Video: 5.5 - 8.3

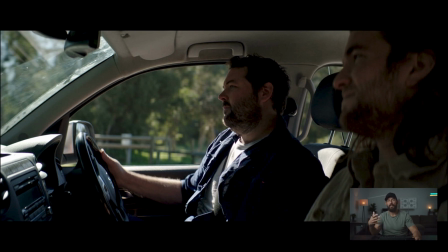(45:18)
Spoiler alert, if you like the same images that I like, you're always going to be pushing light into a scene like this, right? Very rarely are you going to have to take away through diffusion or through,
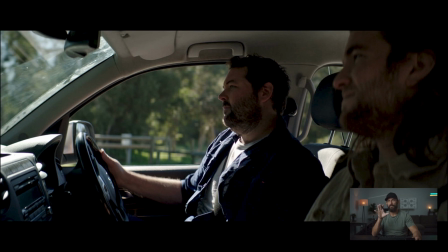(45:33)
for key light, I say. We're going to have to be adding level most of the time to get darker images, which is a little bit counterintuitive. It certainly was to me. You'd think, okay, if I want it darker, I'm going to be mostly taking away light. Well, no, that's not the case, especially when we're setting the point of control much lower than it naturally is, right?
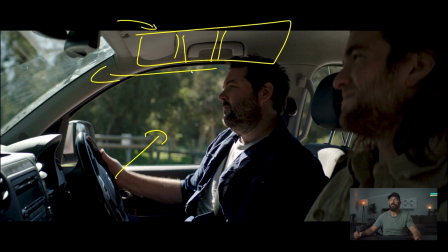(45:53)
Well, now we need to add a bunch of light because everything has shifted down, right? Imagine, again, that this is the scale of a normal exposure. Like, let's say, this is black and this is where the sky should be, and we're inside this box, but this is it.
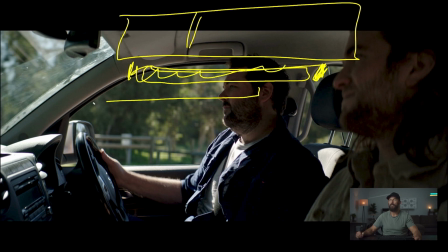(46:09)
Now what we're doing is we're moving everything like this down. So now what we have to do is we have to bring these levels up, right, to smush them in here. So it smushes like this now, right?
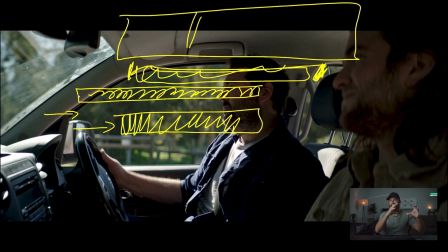(46:25)
So we're taking this big extreme, we're shifting it down by shifting the box down, and then we're pumping level back into these shadows,
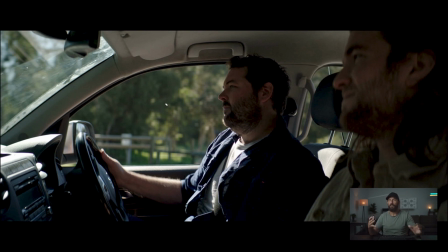(46:33)
not to make them not shadows, but to make that distribution just a little bit more finessed, a little bit rounder. Again, if we're thinking in histogram terms, generally speaking, the images sort of look like that, right?
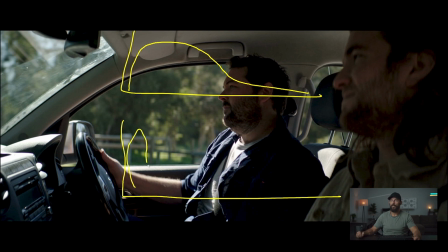(46:48)
Where I would be concerned if the image looked like this, unless I was doing some silhouette, right? Multiple humps, that's a danger in the histogram, I would say. So again, identify point of control, then worry about the distribution inside of that.
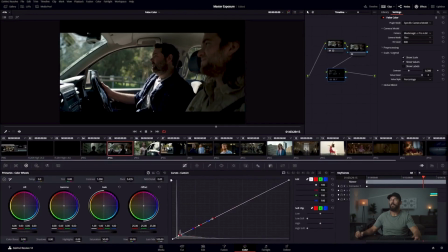(47:04)
So distribution, always secondary. Let's go to another one. Again, here, same thing.
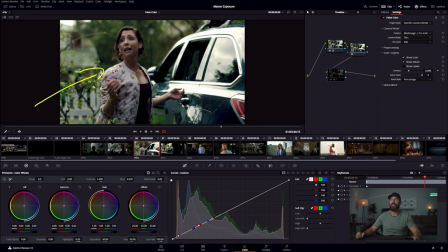(47:10)
Like in this situation, it's the reflection. Even though the sky is not really in this, I mean, it is to a certain extent up there, but here it's the reflection. Everything else is based on that. All the different lighting tricks are based on that point of control. Here, outside, it's the sky.
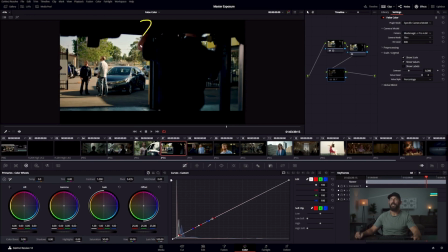(47:24)
Set up the sky, and then even here in these blacks, there's so much light added to these blacks to get them out of clipping and into this range.
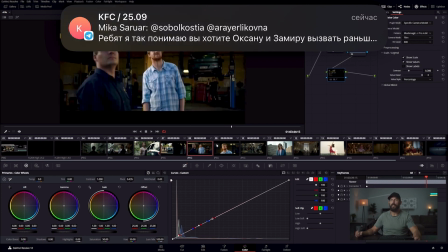(47:34)
That is the trick. Again, here, there's no sky, okay?
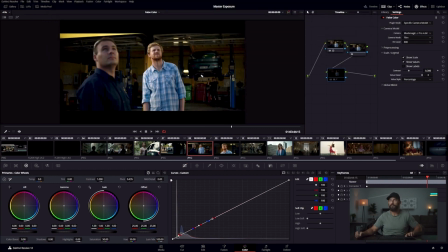(47:39)
And actually, this is a good one to look at a little bit further. If I come in here and just make it a little bit bigger.
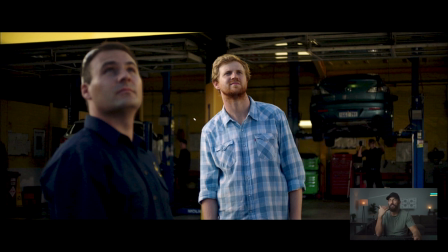(47:48)
Okay, there's no sky here, but I've already set the exposure in the last frame, right, which is looking out of the garage. Now that I'm looking into the garage, the hardest thing to manipulate isn't the sun, right, because the sun is over here.
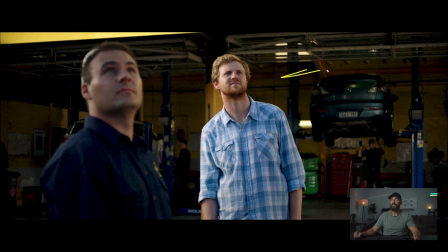(48:03)
The sun isn't the hardest thing to manipulate. It's actually the level of the garage, because the garage is this huge space. Like, how are we going to get light in there? So even within a given scene or a setup, you have to change points of control.
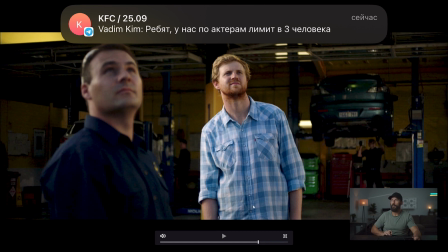(48:19)
So again, just for our own purposes here, let's go back.
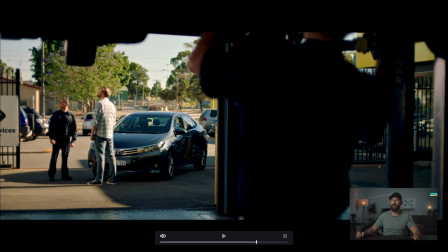(48:24)
This one, point of control, sky. Actually, probably. Well, yeah, it's the sky and the whole ground, right?
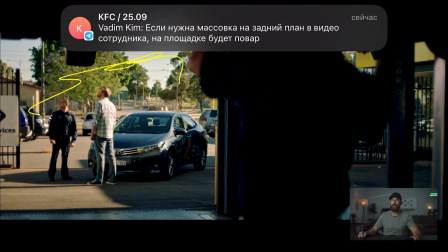(48:32)
Because you can't do anything about this entire area. We cannot manipulate it at all. So that's your point of control.
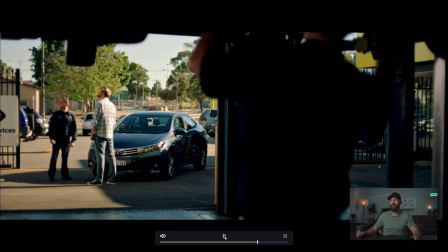(48:37)
After that, though, when we switch in the same location, we just switch angles.
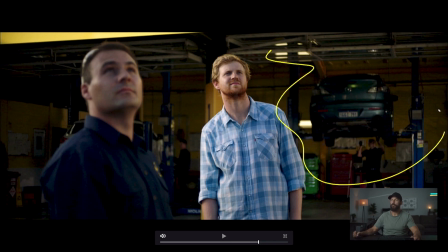(48:42)
Well, now the point of control is here, this background, right? And now we're going to do the opposite. Whereas before we were getting rid of light because it was so dark, now because we're looking into this black hole, we can actually bring down the level of the sun through diffusion. We can put in some shape by adding some neg.
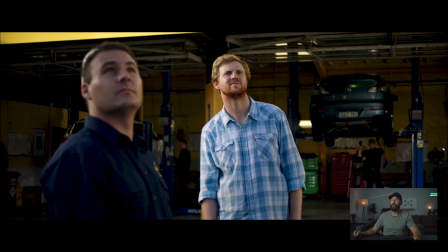(49:00)
We can put in some backlight very easily, versus we cannot light up the inside of this garage at all. So what do? You put the camera down, you adjust the aperture with no ND in there until you get the level of the garage that you like,
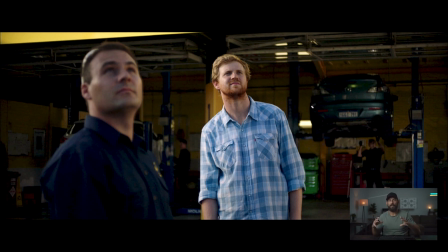(49:17)
and then you start to manipulate all the different levels inside of that box. Okay, so hopefully this is becoming a little bit clearer on how this stuff gets done.